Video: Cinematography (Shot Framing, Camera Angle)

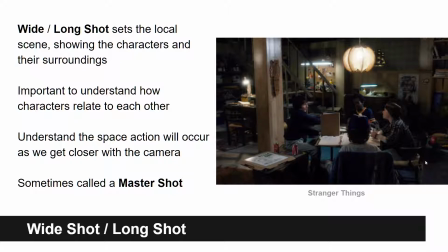So if we might have like an establishing shot early on, or we might even come straight to this shot, but showing this context before we get close up on their faces gives us insight into where they're at. Oh, they're in their parents' basement playing board games or Dungeons and Dragons.
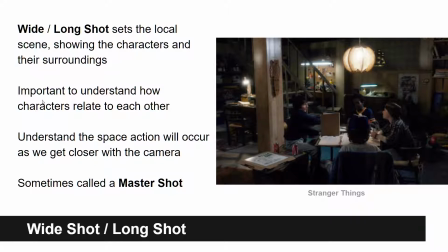So it's really important to see this to understand how the characters relate to one another in space and how they relate to their environment. And we also, especially if we're going to be doing action like following characters around close up inside of scene, this also gives us an idea of what the space looks like so that when we're following them along,
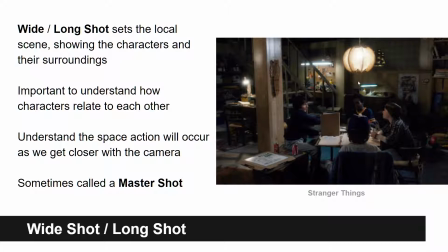we're not feeling like we're lost, right? We don't need to know the details and the specifics of the room, but it'll help us not feel like we're totally lost. Sometimes this is also called a master shot. So wide shot, long shot, or master shot.
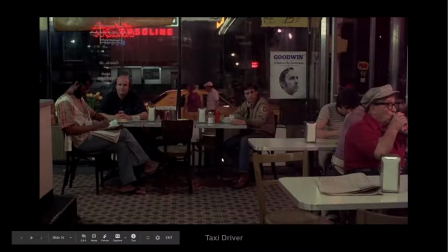Here's one from Taxi Driver. Travis Bickle showing him alone inside of the cafe, right? But it's showing him in relationship to all these other people who are kind of in their own worlds or not paying attention to him,
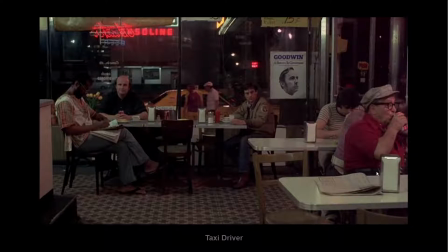and him kind of isolated like this, right? The Martian.
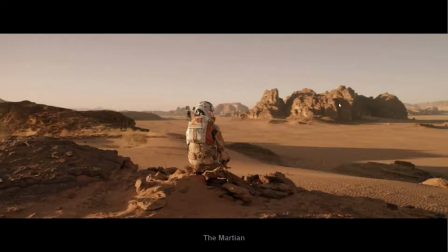Um, you could consider this an establishing shot if the purpose was to show the environment specifically, but in this case, it's focusing on his relationship to the environment, showing that he's, in the middle of the desert of the Mars. There's north by northwest, right?
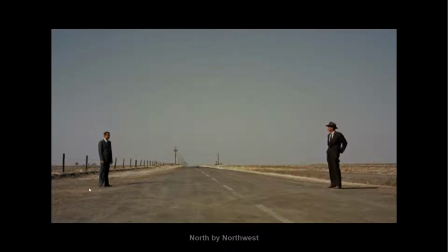This would be a wide or long shot, right? Because it's showing this strange space between the characters and showing them that they're so far apart before we get up close on their faces and hear them talking.
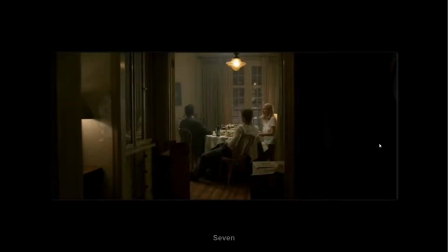And here's a shot from 7. And again, this is like this shot's interesting because we're seeing it's a cramped space, so we kind of have to be pulled back. We can't really show a wide shot in that space very successfully because it's so cramped. But it also is kind of like framing them, and it feels like we're kind of like voyeurs.
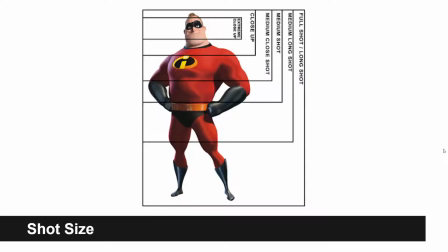We're like hiding in the shadows watching them. Okay, the next shots that we're going to talk about, shot sizes, go into or are defined by where they hit the character at or where they crop the character at with the camera frame.
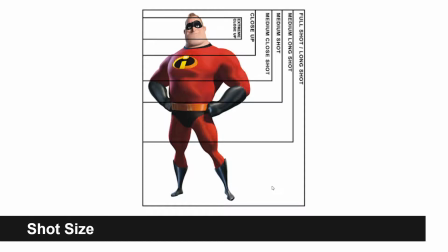Okay, so all of these are related to how much of the character is visible in the frame, and this is when we're getting specific or close up on a single character, or sometimes two. Um, so full shot goes has a whole character.
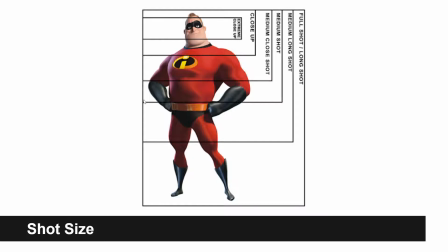Medium long shot cuts them off around the legs. Medium shot cuts them off around the waist, and then medium close and close up starts cutting into their chest. And then so a close up essentially is where we're starting to frame their head, and extreme close ups where we're just looking almost pretty much at their eyes and a few facial features.
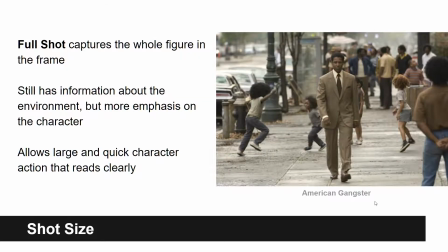So the full shot's kind of like the wide shot, in that we want to see the environment, we want to see the relationship of the character to other characters, where they might be moving. It gives us a lot of space for action, but we're really focusing on a single person.
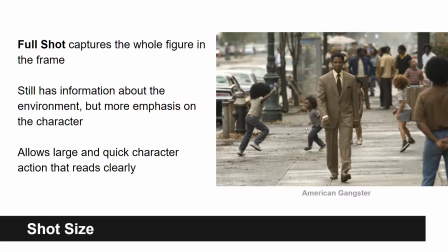And not it doesn't necessarily have to be a single person, but we're really starting to focus on character and less on environment or the space they're in.
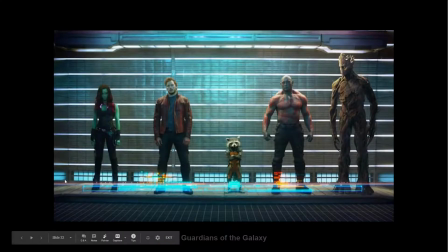So here's Guardians of the Galaxy, right? So this is a full shot with 5 characters. Here's the boy in the striped pajamas.
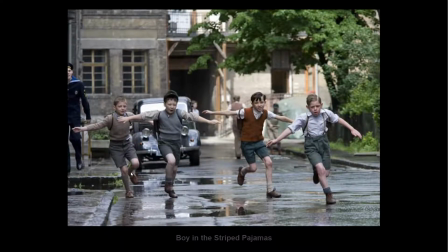The full shot also makes it easy for us to track and follow these characters who are moving quickly in the frame, right? If it was close up, the camera would have to move really quickly.
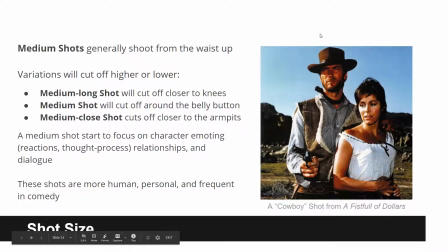So medium shots start to cut us off at the waist up, and then we have variations of that above and below the waist. So full shot is full body, medium shot is cutting around the waist. So a medium long shot will cut them off closer to the knee, so a little bit below the waist. So somewhere between a medium and a long shot or a full shot.
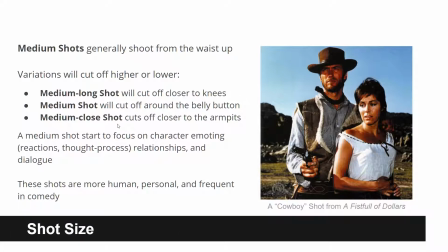A medium shot cuts off around the belly button or the waist, and the medium close shot starts to cut us off around the armpits or the nipples, right? The medium shot, when we're getting in closer from the full shot, we're starting to look at the character's emotions and acting and focus on that.
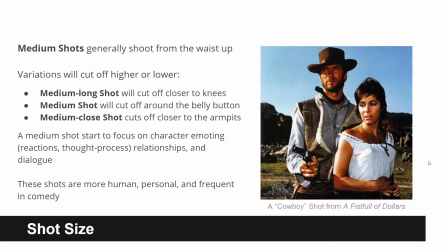We're starting to cut away the environment, so we want less information about what's going on around them, or we want to focus the audience to focus less about where they are and more about what's going on in their thought process or what they're saying.
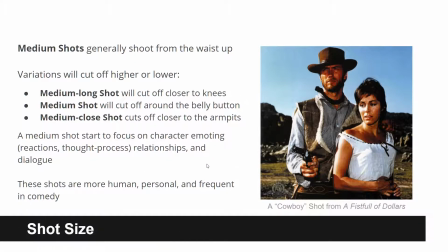And so these are usually more human and personal shots, and also pretty common in dialogue and comedy shots.
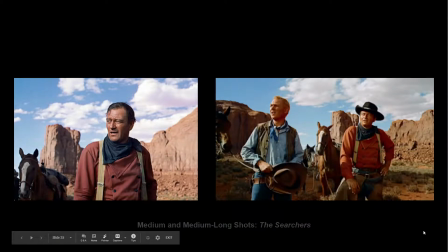This was also coined the term cowboy shot. So cowboy shot's a medium long shot, right? So it cuts them off around the thighs. And the reason why is because in a lot of Western films and cowboy flicks, we wanted to see the characters' guns in their holster for certain shots.
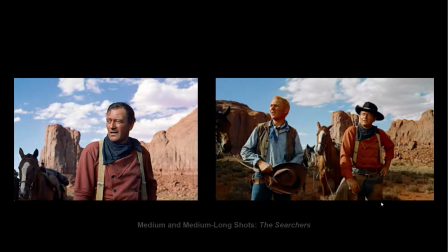And so the cameras were purposely shot and placed in certain frames, a certain way so that the framing would cut them off,
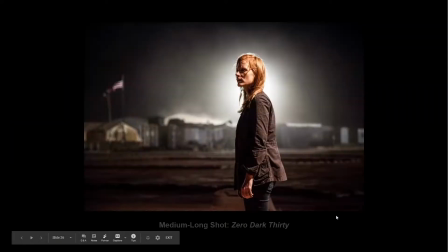just so that you could see the gun still. Here's a medium long shot from Zero Dark 30, right? Again, focusing on character, background's completely blurred out. We were starting to get into her thought process.
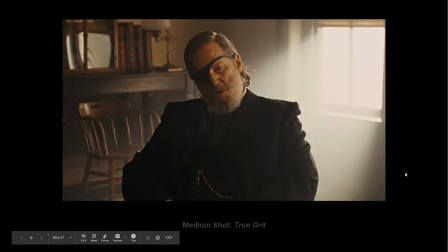Cool halo around her head. Here's a medium shot, right? Cutting them off around the belly button from True Grit, right? Very typical dialogue, interaction kind of shot.
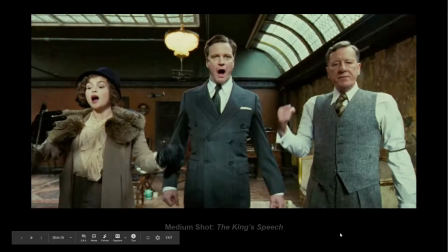Here's another medium shot, or maybe it might be closer to a medium long shot from the King's Speech, showing this interaction between these 3 characters.
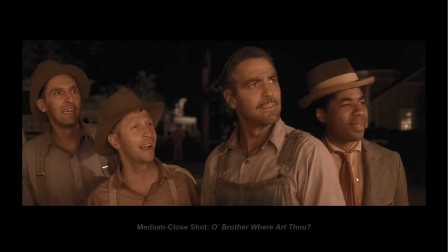Here's a medium close shot. So it's not uncommon to get a close and personal shot but have multiple characters. It's less common, but it's not unheard of, from O Brother Where Art Thou.
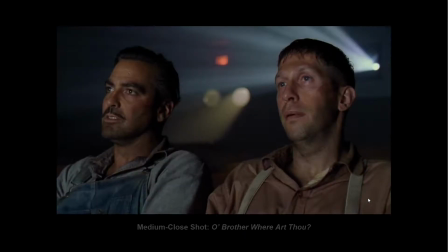Here's another shot from O Brother Where Art Thou, another medium close shot. 2 characters kind of talking to each other, right?
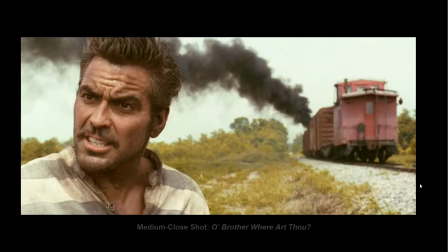We're not thinking about the movie theater, we're just thinking about their conversation. And here's another medium close shot, showing an interesting composition, showing the environment, because this is relevant to what he's talking about, escaping from their chain gang, but getting in close on his reaction in his face.
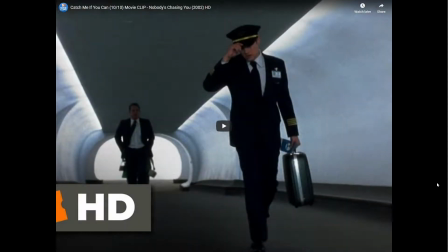I'm not going to show this video, but I recommend you guys watch it. It has interesting kind of compositions. It's from a clip from Catch Me If You Can, so you can find it in the downloadable PDF that's linked to this or below this video. And so in Catch Me If You Can, the shot starts with a wide shot,
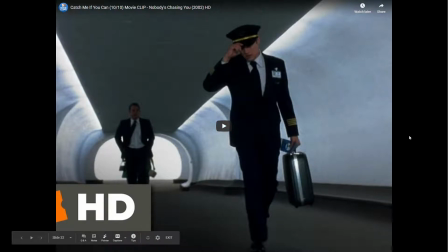and then it gets closer and closer to a full and medium long shot to cut in on the characters.
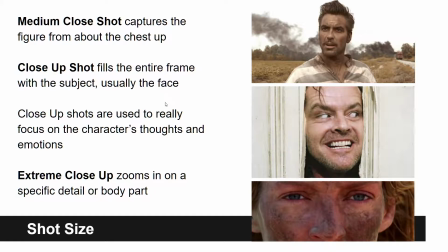So medium close shot captures the figure from about the chest up. A close-up shot fills the entire frame with the subject, usually just their face. And this is where we're really starting to focus on like heightened character emotions, right? This is where it gets a little bit dramatic.
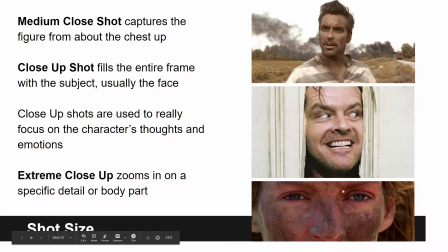And then extreme close-up is really on very specific parts of a body, usually the eyes. And this is either it's meant to show a little detail or it's meant to show a exaggerated emotion, right?
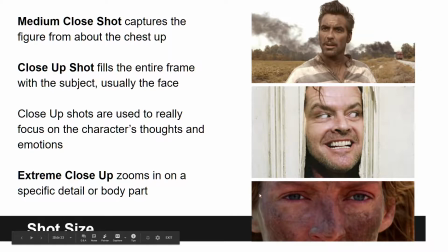In this case, we're getting like this kind of cowboy standoff, eyes searching shot from Kill Bill.
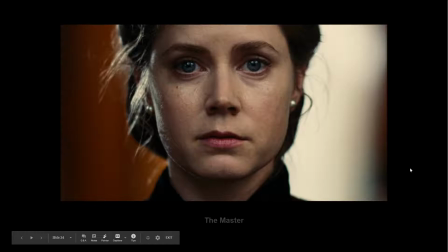So here's a close shot from the master, right? So a very intimate kind of feeling shot. I mean, it doesn't help that Amy Adams is looking straight into the camera, but it feels very intimate and personal. And it's because we're getting in that close personal bubble space that we're not used to seeing people in on a casual basis.
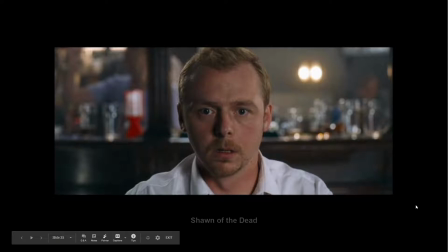Okay, here's another example from Shaun of the Dead. So this close-up shot really starts to blur away and erase the details of the environment. And this is used to great effect in the scene. If you guys go and watch this movie, he's kind of in a daze. And so everything sort of goes out of focus and he loses touch with reality.
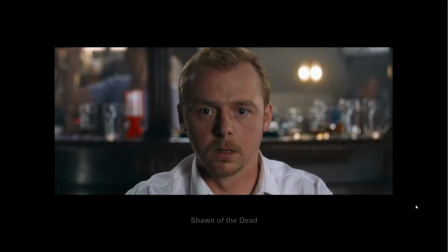And so this close up, erasing all the details around him, is really effective with this camera angle.
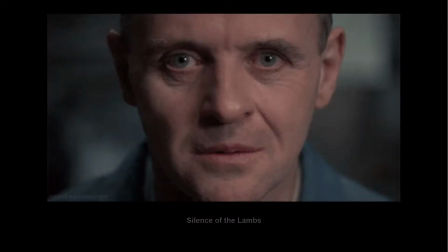Right. Classic example from Silence of the Lambs. Right. We have Anthony Hopkins and Jodie Foster.
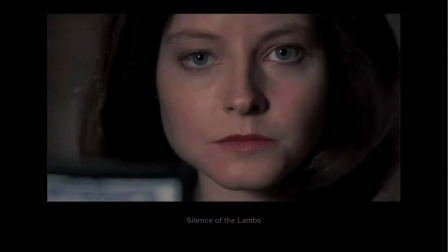And we get this close visual connection of them both looking straight into the camera. And in this case, it's supposed to feel like they're looking at each other, but we're also being put into the point of view of the characters,
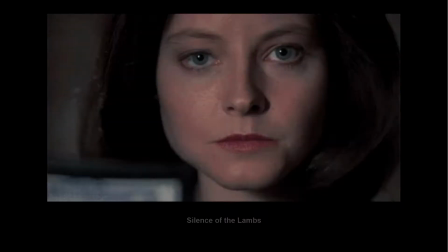so that we feel the creepy stare from Hannibal Lecter and the defiant stare back from Jodie Foster's I can't remember what her Agent Starling.